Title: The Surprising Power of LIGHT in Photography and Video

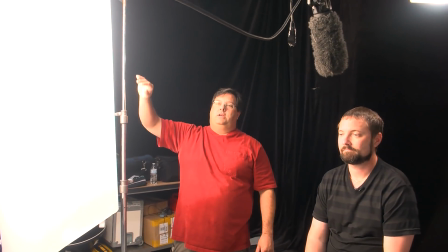And all kinds of diffusion materials like 216 and frost, they all have different qualities of them.
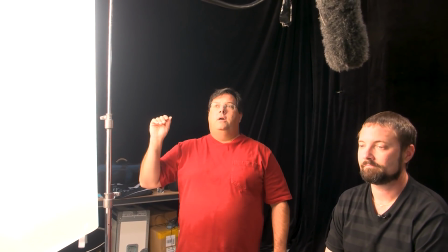But the most important thing you have to remember is a soft light is only a soft light
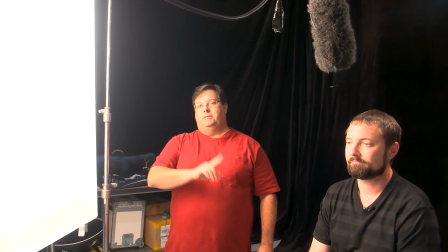because of the relationship to the distance of the subject and the size of the light source,
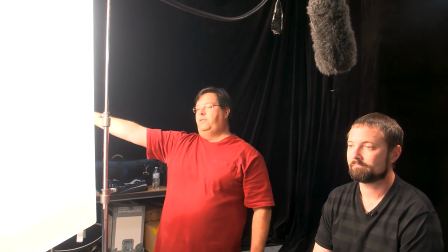right? So if I took this and moved it 100 feet away and shot a really powerful light, it'd become a hard light.
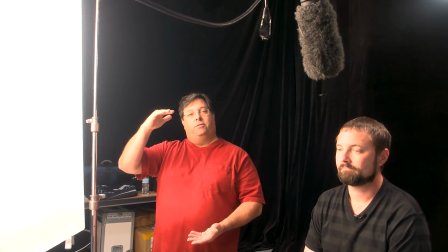Why is that? Because the apparent light source is much smaller to the subject, right?
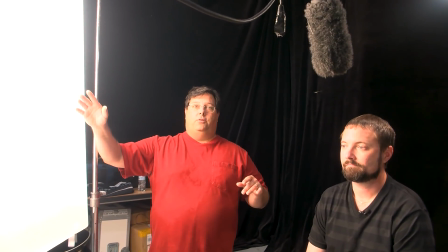And the reason this is when you take a hard light source, it's only coming from one angle.
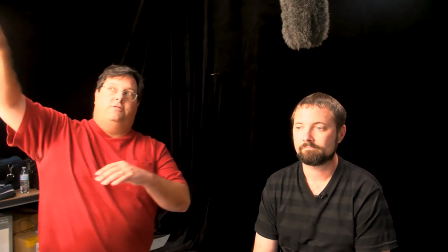So the light's coming one angle, right? Like this. This soft light here comes from all kinds of angles.
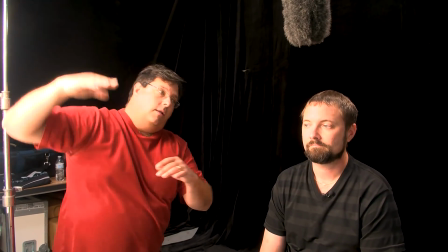From way up here, so we have light coming here, light coming here, light coming here.
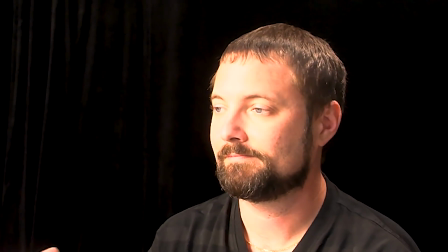It's light, it's my light beams, right? But that's filling in all the pores and shadows on his face.
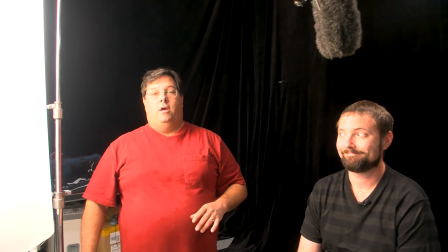That's what a big apparent light source will do for you. All right, now what happens is, let's go look to the monitor over there.
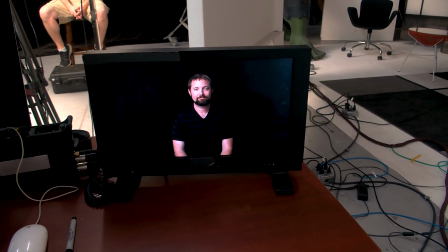So if you look at the monitor, it might be too moody. Okay, well, we have a key light, we have a background light.
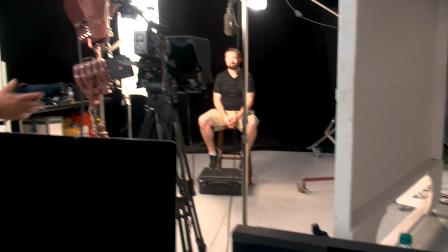Well, let's add some fill. Well, look what I got here, a white wall. Look what I have here, 1K.
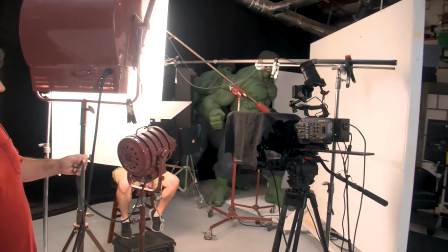You gotta love the old school, right? So what I'm gonna do is I'm gonna take this 1K and just flip it on.
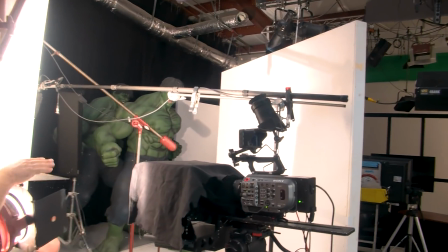Bam! Now that 1K is just firing over on that little white foam core wall that we roll around the studio for lighting.
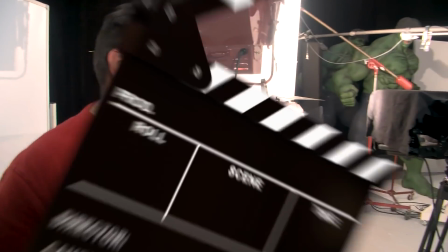Let's go back to the monitor to check out how that affects the subject, huh? Oh. Now, if you look at that.
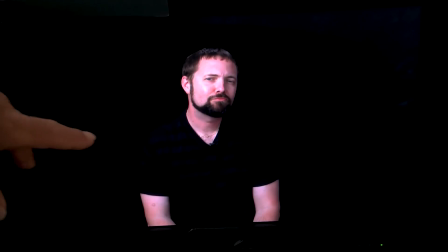It's all right, he's mugging. That's some of his best work. You can see now, if he's looking at the camera, how much more we have light right there.
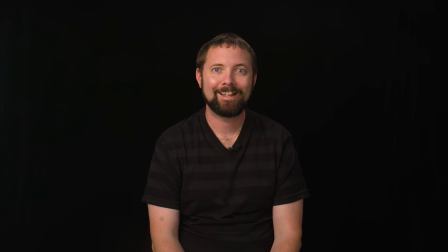Now I'm gonna turn it off and you just watch the difference here. Watch, here we go. Turning it off, right? Turn it off right there, boom. See the difference there? It's subtle, but it's there. Let me put it back on. Boom.
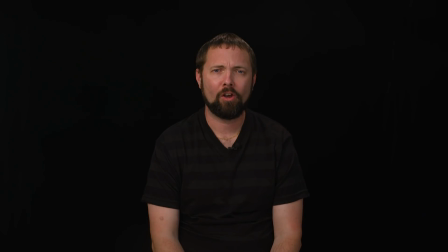Oh, and how about this? If we want more hair light, there we go. Take one more value of light away, and I can open up the aperture.
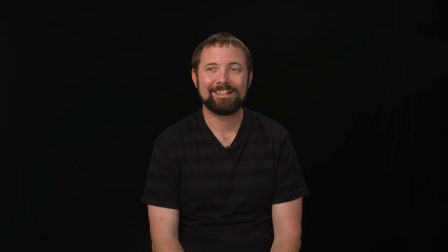And now you can see that the hair light comes in even stronger, right? Because what we do, we lower the value of this, which is great.
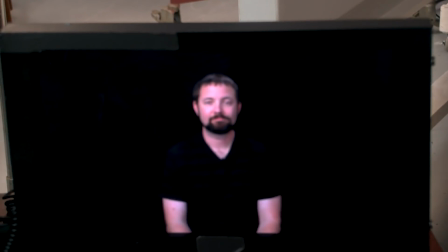All right, so now we got all the lighting, which is looking pretty dang cool.
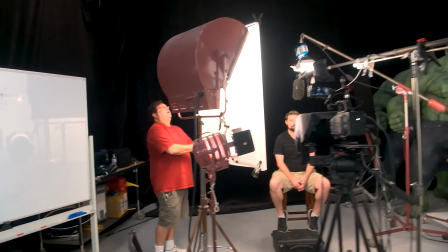But now you're gonna ask me what I call the shift from villain to hero.
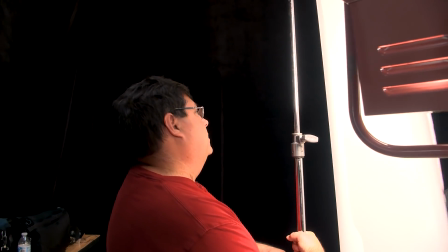This is the coolest thing. And honestly, it's one of my rules, right?
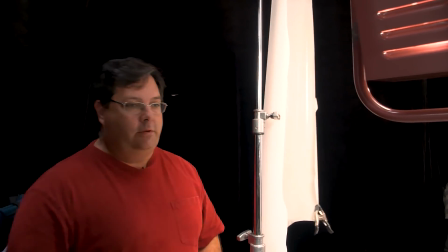So if I take my key light, and let me just go ahead and take this down for a second, which is my fill light.
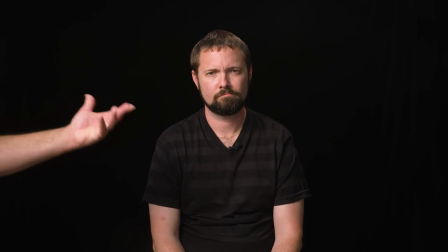Now if you look at his face, he looks good, he looks nice, right? Like, kind of normal, right?
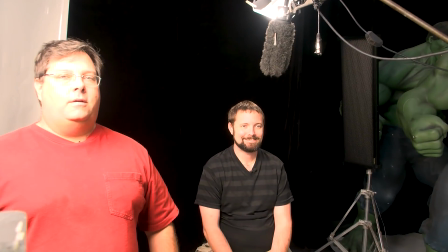But now what happens if maybe he has some bad business dealings, we're doing a movie?
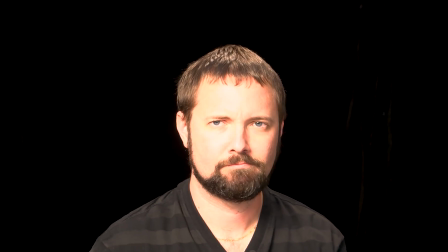Or maybe this is a documentary and we want to be interviewing the guy that maybe is guilty.
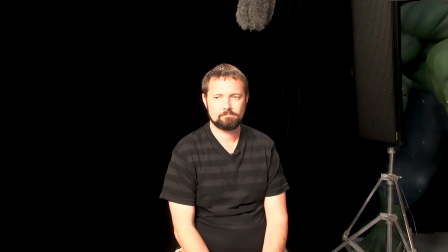Well, let's add some guilt because, it's 2021 and everything's fake, so might as well add to it, help yourself.
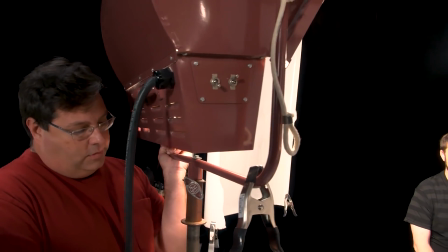So I'm gonna lower this light. I'm gonna lower this nice and gentle, and I'm gonna go again.
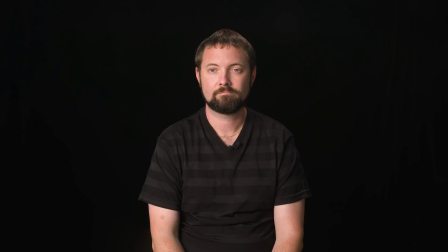Now, if you look at him, all we did was lower the light.
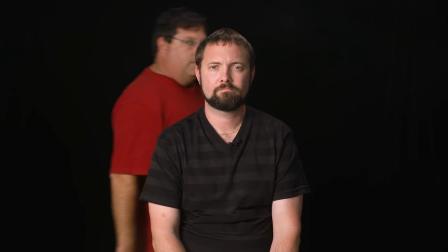So now look at the face on him. See the face? Looks a little more guilty.
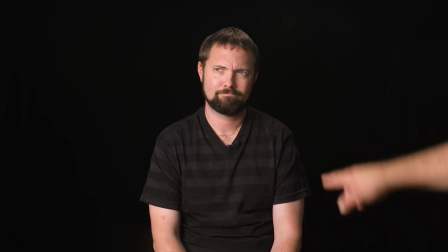Look at that, looks more serious, see? Right to camera, he looks very serious, right?
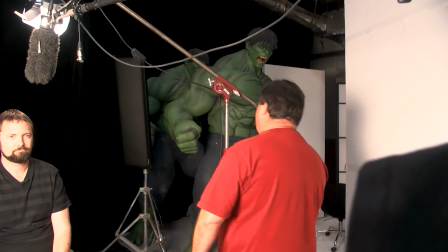And now, if you really wanna be cray-cray, which I can't say that because apparently I'm too old to say those cool words.
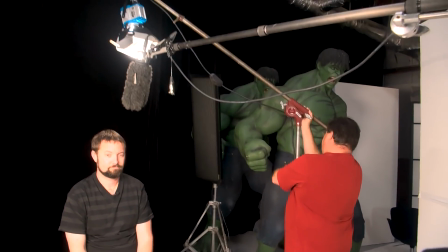That's what my daughter says.
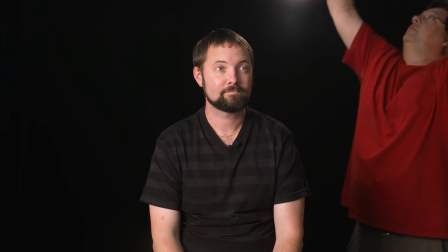So now what I'm gonna do is I'm just gonna literally take this light off, and hopefully it won't wreck too bad.
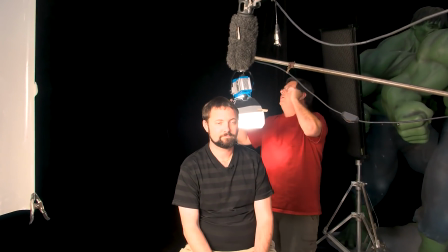I'm gonna turn that light off, and we're gonna show you the circle of hero to villain light that I like to use.
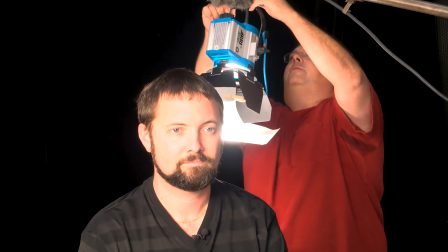And why do you wanna use this sometimes? Well, I tell you why.
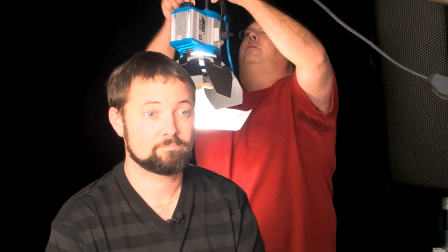Because you just wanna add a component to your subject, and you wanna just know all the stuff.
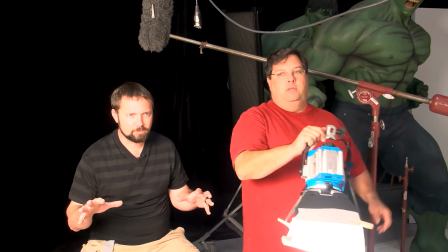So I have a light in my hand, human light hand. And now, let's turn this light off, right?
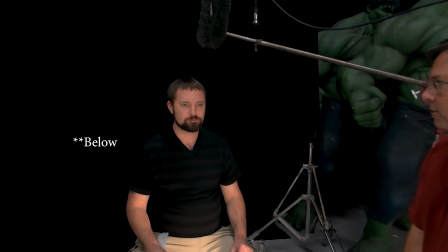Now, a light from above, all right?
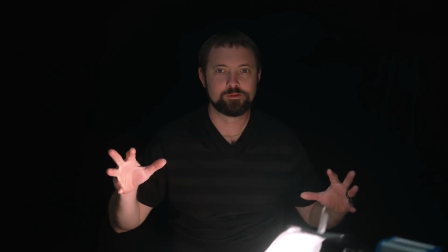Ooh. Now look at this, a light from the angle, right?